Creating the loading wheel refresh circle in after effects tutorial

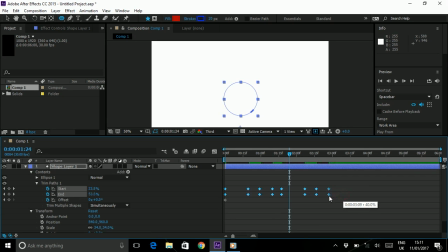7:44 I want the whole thing to be slipped under the 3 second mark. I'm going to take all that again, copy and paste under the 3 second point. And over time, I want you to spin around 8 times.
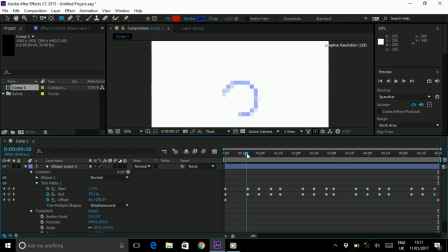8:03 So what's actually going to happen is, sure both sides are coming out, expanding outwards, but hopefully behind the rotation, because we're rotating clockwise, it should mask that. So let's find out and have a look.
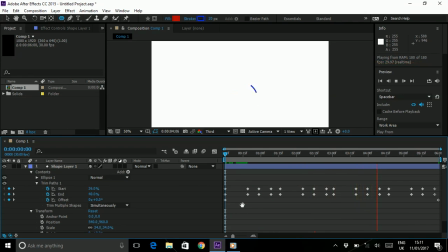Yeah, I like that. I think that's pretty good. Actually quite surprised it turned out quite as well as that. If yours isn't perfect, you might want to bring elements closer together or further apart.
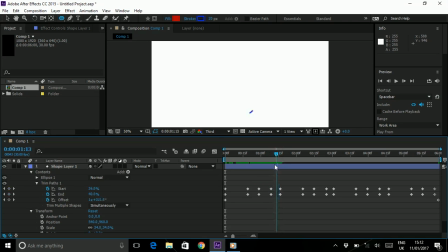8:36 so there's this moment here where it does go quite fast so speed up and then we sort of stutter a little bit and slow down as our tails catching up there is it yes this point here and if
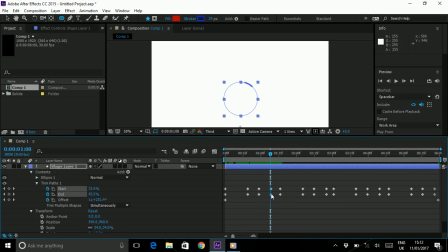8:52 that's the case you know you can take this middle point and maybe like bring it back a frame or two and then see how that looks Now, we slowed down way too much then, so let's take it right by two frames and see how that looks.
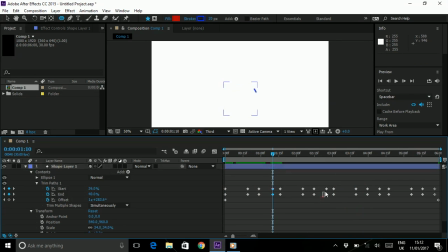9:10 You know, I do quite like that. So there's a second point, so I'm going to do the same on both sides. I'm actually going to just take left one, right one. So these ones go back one frame, these ones go forward one frame, and
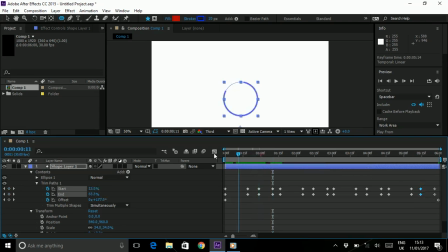9:32 let's see how that looks. that looks pretty good but we're going to do one more small thing just to make it a little bit better and what we're going to do is apply a motion blur so if you've not used the motion blur before it pretty much does what it says on a tin,
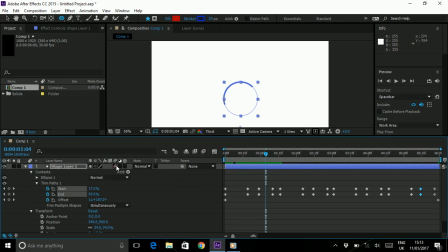9:52 a motion blur so we toggle this icon here, it looks like the bouncing ball we toggle that and we need to turn it on here and And what that should do is it softens our edges.
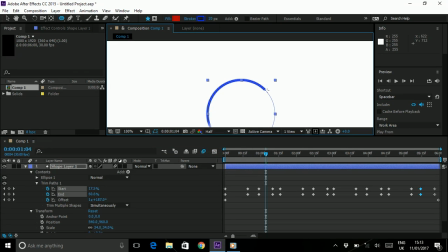10:08 I mean, if I pump this up a bit, maybe half, you can see how it's like almost feathering out our edge. And if we toggle that off, you can sort of see the difference.
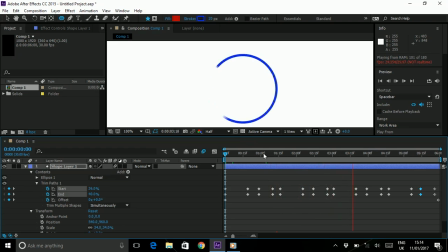10:26 And it's just going to make the whole thing look a bit nicer. And more or less, we're happy with that.
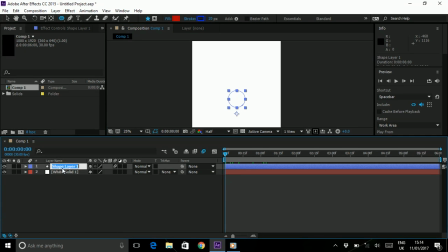10:34 We're not done yet, though. I'm just going to hit enter on this and call this blue circle spin and what we want to do next is we want to create another circle so we've got a circle tool and we're gonna do the same
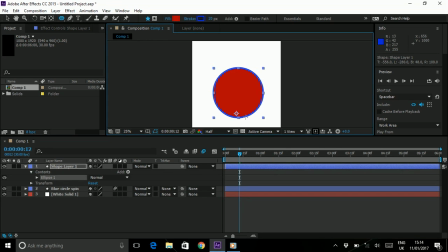10:51 things before we're gonna hold shift and draw our circle this time though we want
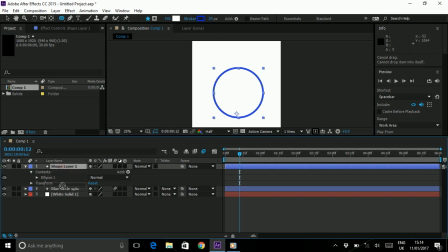10:57 a fill but we want a white fill because The icon sits on the white and we actually don't want any stroke this time We don't need any stroke. I'm gonna bring the scale down. So it's more sort of in line with a wheel
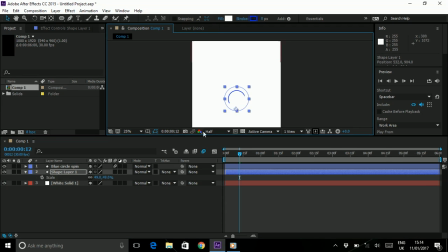Cool Obviously the problem with that is if I deselect it it disappears altogether What Google are doing though is they're applying a drop shadow.